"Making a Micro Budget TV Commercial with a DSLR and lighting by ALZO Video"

And to assure the success of the production, you should do a lot of test screenings with friends and strangers and get their feedback. You may want to ask them to complete a short survey so that you have stats on the viewer's reactions. Brian should be finished setting up now so let's go back in the studio and see what's cooking.
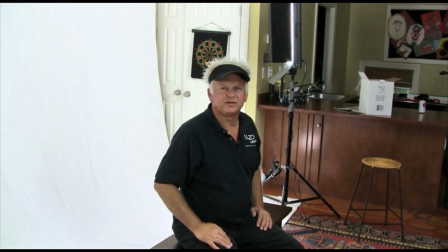(4:47)
So we're set up now at Red Shoe Film and this is the kind of home studio arrangement.
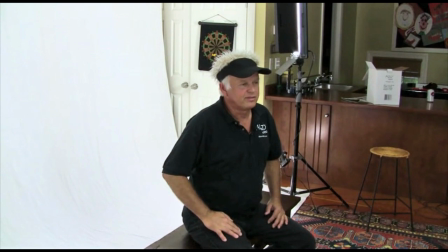(4:54)
We've got a great big white background and the project is going to be kind of like an interview situation with some children.
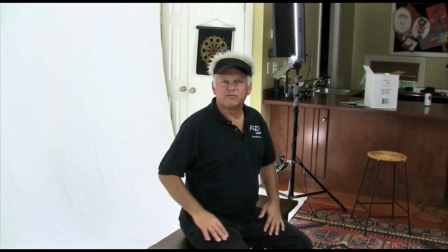(5:03)
They're gonna be sitting on this bench and what we wanted to do was to have the background completely white it out.
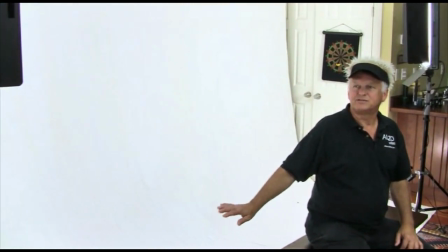(5:11)
So in order to do that we had to put some heavy illumination on it.
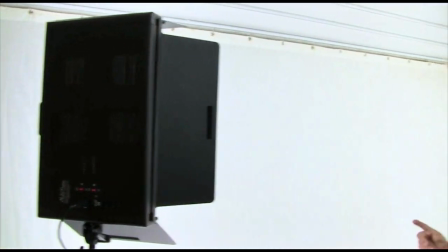(5:15)
We put two panel light quads on the background left and right and in
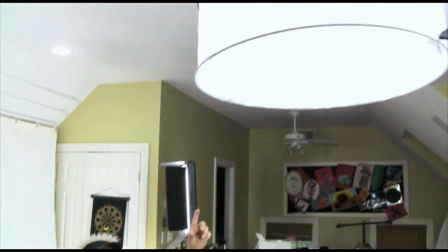(5:20)
addition we also put an Alto drum light overhead for nice soft even
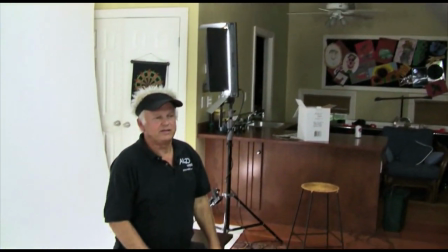(5:25)
illumination shadowless illumination and on the talent we're just going to have a couple twin
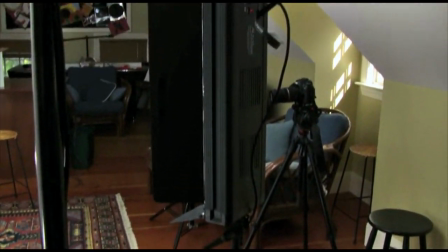(5:31)
lights and we'll you know vary the intensity to get the proper balance
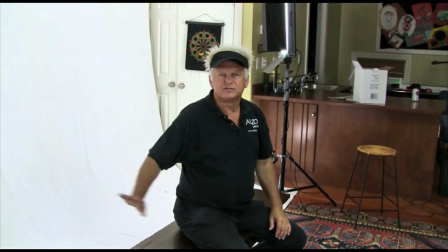(5:37)
of facial lighting to the background and
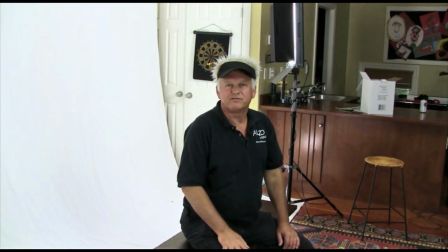(5:41)
that's about it we're gonna start shooting in a little while we're gonna have the talent come in and we'll we'll do a little demonstration footage at that time.
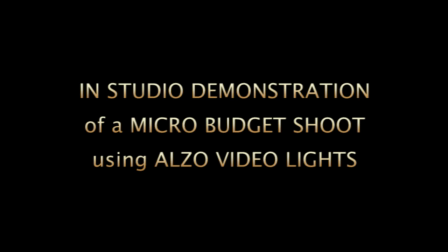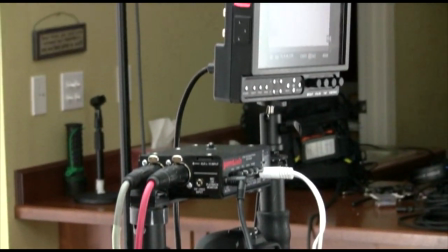(5:56)
The camera gear used for this muzzy commercial is a Canon 5D Mark II mounted
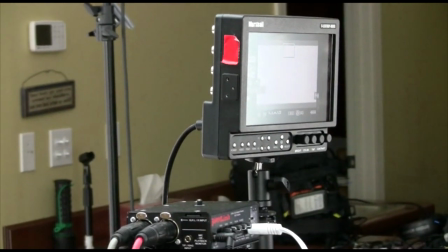(6:01)
on an Alzo transformer rig with a Marshall 7-inch LCD monitor on top.
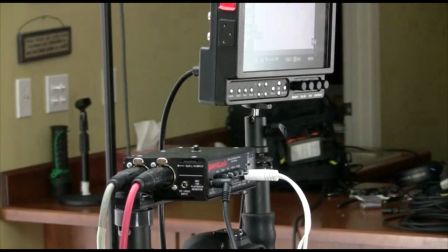(6:08)
Also Also,
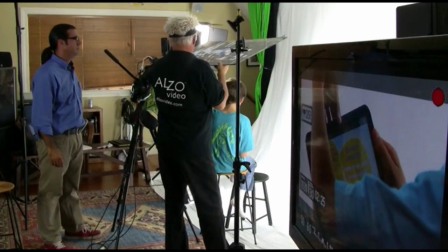(6:09)
a 42 inch HD LCD TV was positioned on the side of the set for the DP and Muzzy staff to monitor the camera output.
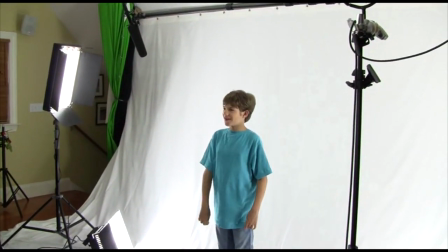(6:18)
To drive two monitors, an HDMI splitter was connected to the HDMI output from the camera and one HDMI
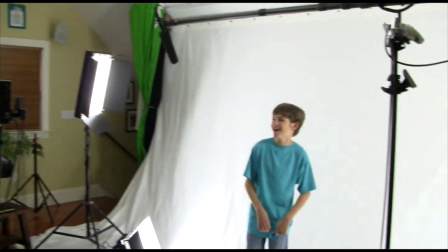(6:26)
output drove the camera Marshall monitor and the second output fed the HD TV.
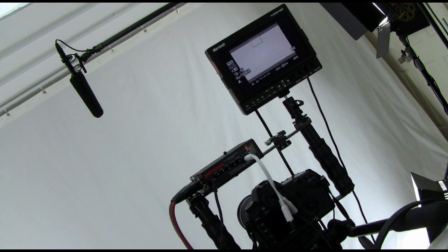(6:33)
A single boom mounted microphone was the sole audio source.
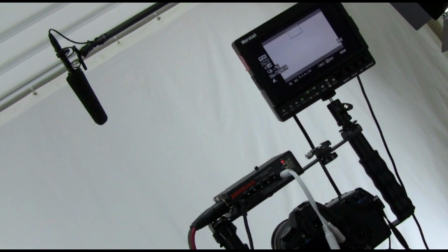(6:37)
A Juicelink mixer connected to the camera audio was used to provide a
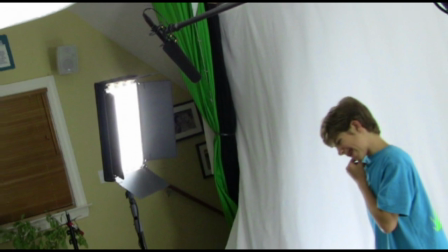(6:43)
balanced microphone input for the overhead mic and to provide for headphone monitoring of the audio.
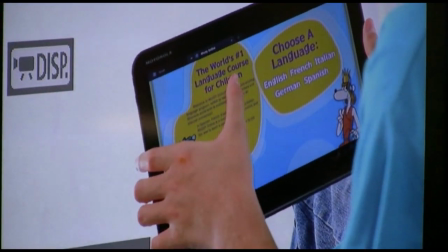(6:50)
When the Apple iPad was employed to demonstrate a product application,
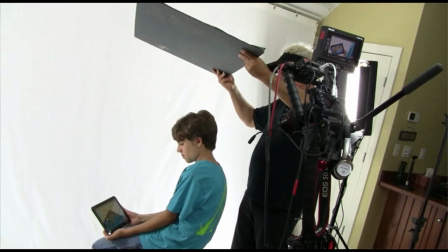(6:55)
I provided an overhead flag with a large black foam core to
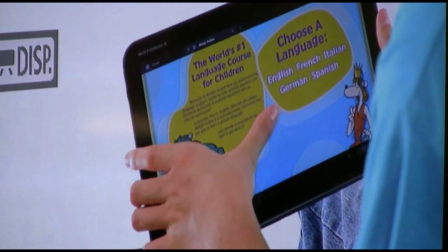(7:00)
block reflections and improve the contrast of the iPad LCD image. In conclusion, Alzo Video Lights are a low-cost solution that work well within many micro-budget production constraints.